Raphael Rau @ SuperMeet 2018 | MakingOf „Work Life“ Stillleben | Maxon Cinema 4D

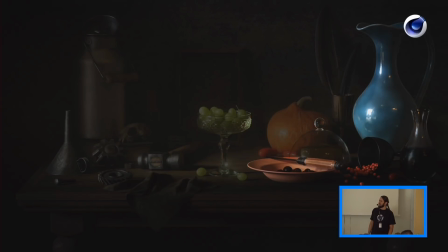[9:44]
Hopefully you can see it's a little bit from, even though they did a great job here, it's quite dim.
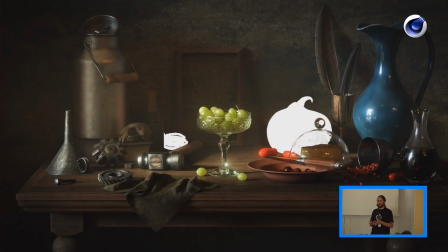[9:52]
And then we have the same thing, but a little bit more complicated. So the pumpkin and the rope is done with some displacements.
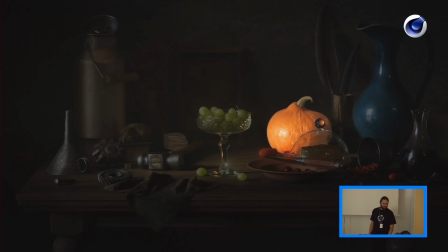[10:01]
So you barely can see the rope because it's in the dark corner back in the background. But the pumpkin, you can see that it gets its final look with the displacement on top.
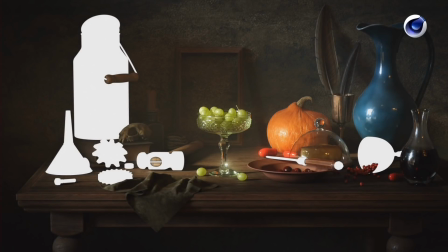[10:13]
Then we have all the metal parts in the scene. And if you look here, you can see that there's some difference in there.
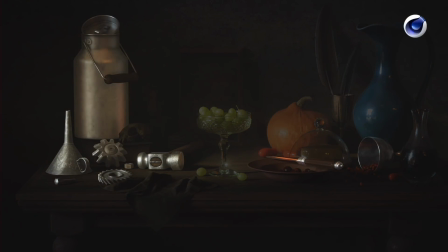[10:20]
So we have rusty metal on the cog reels. We have the funnel here that is like with an oily substance, and therefore hair stick to it or dust sticks to it. Then we have like very clean knife metal because it gets washed every day.
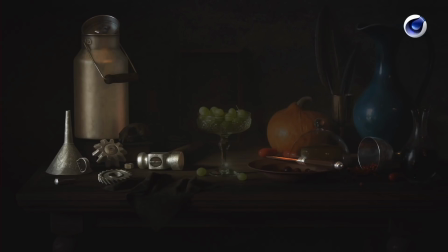[10:38]
I don't remember the term. And then the aluminium from the milk can also looks way more rough than other metal pieces here.
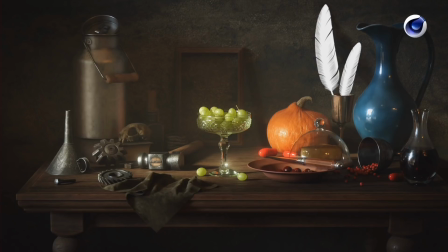[10:51]
Obviously, we have the feathers back there. That's made with the Maxon with the Maxon hair set to feather mode. It misses some features, if you ask me, but I got it where I have it in the render,
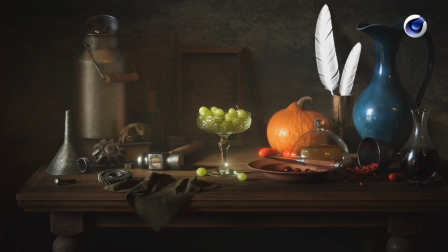[11:08]
so I could take it even further, but there were no controls there, so I left it there.
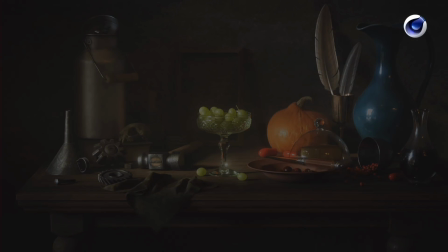[11:14]
So you have the coloring and the fine translucency in there. Sorry, you can't really see that right now.
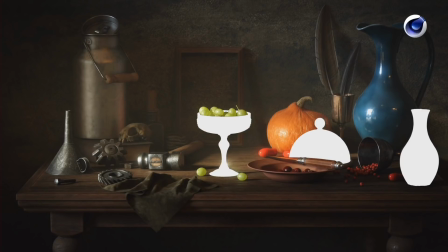[11:22]
Then obviously we have glass. Glass is rather simple, and I always say that glass is the sum of its environment. So if you have a glass object and your environment is shit, then your glass object likely to look shit also,
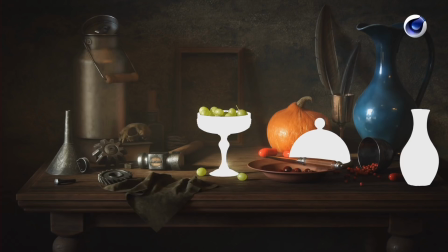[11:41]
because it either refracts or reflects light, and if there's nothing to reflect or refract, then the glass obviously has nothing to go after.
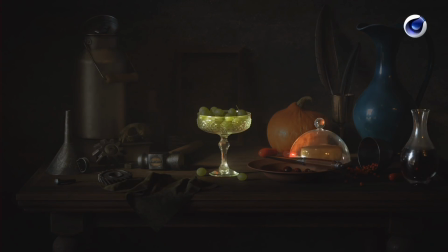[11:53]
So with the glass, it's obviously I did more to the glass than just make it transparent. I added small fingerprints on the cheese cover and on the vase with the wine in there.
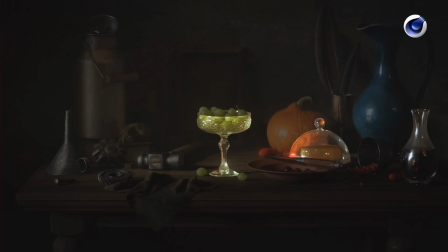[12:07]
It's like if you have a container of fluid for a longer time, there's some patina forming inside, because there's always a bit of what's it called, Verdunstung going on. So it will form like some rings and stuff, and that's what I tried here.
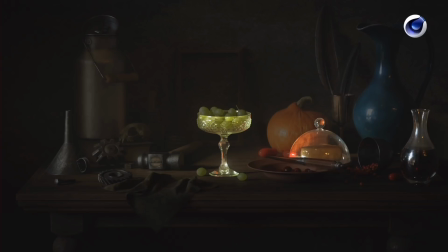[12:26]
Sorry, it's not very bright.
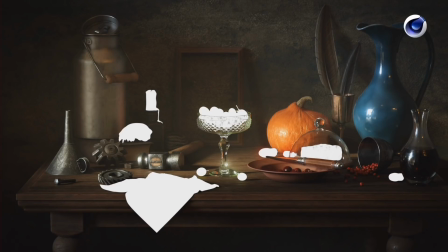[12:29]
And then last but not least, the king of materials are subsurface scattered materials.
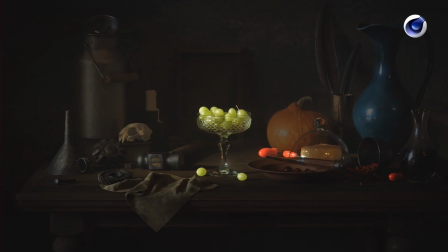[12:36]
So obviously the tomatoes, the cheese, a lot of scattering is always related to food, and since still life is obviously a lot of food, there's a lot of scattering going on. But also, of course, the candle in the background, wax, is a very
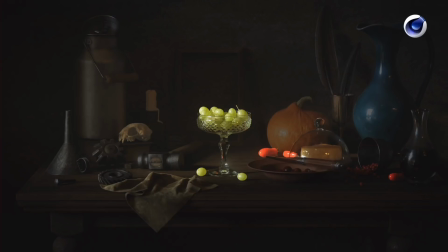[12:57]
often used material to show off subsurface scattering, and then the bones of the cat skull here, but also the cloth piece in the front, because if you look at cloth and the light penetrating, it definitely has subsurface scattering.
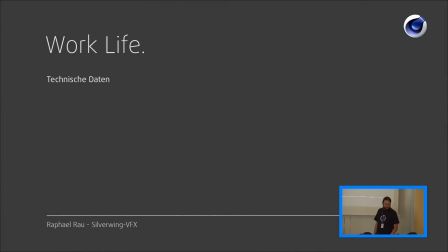[13:16]
All right, some technical data here. So render time was rather long. This is because it was rendered with volumes, and I had,
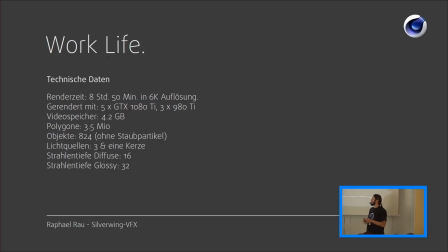[13:27]
if you look to the bottom of the piece, you see that there's quite a lot of gray depth here. So I did that to get the scattering right and the volume with the 16 diffuse depth, and with the glossy depth of 32.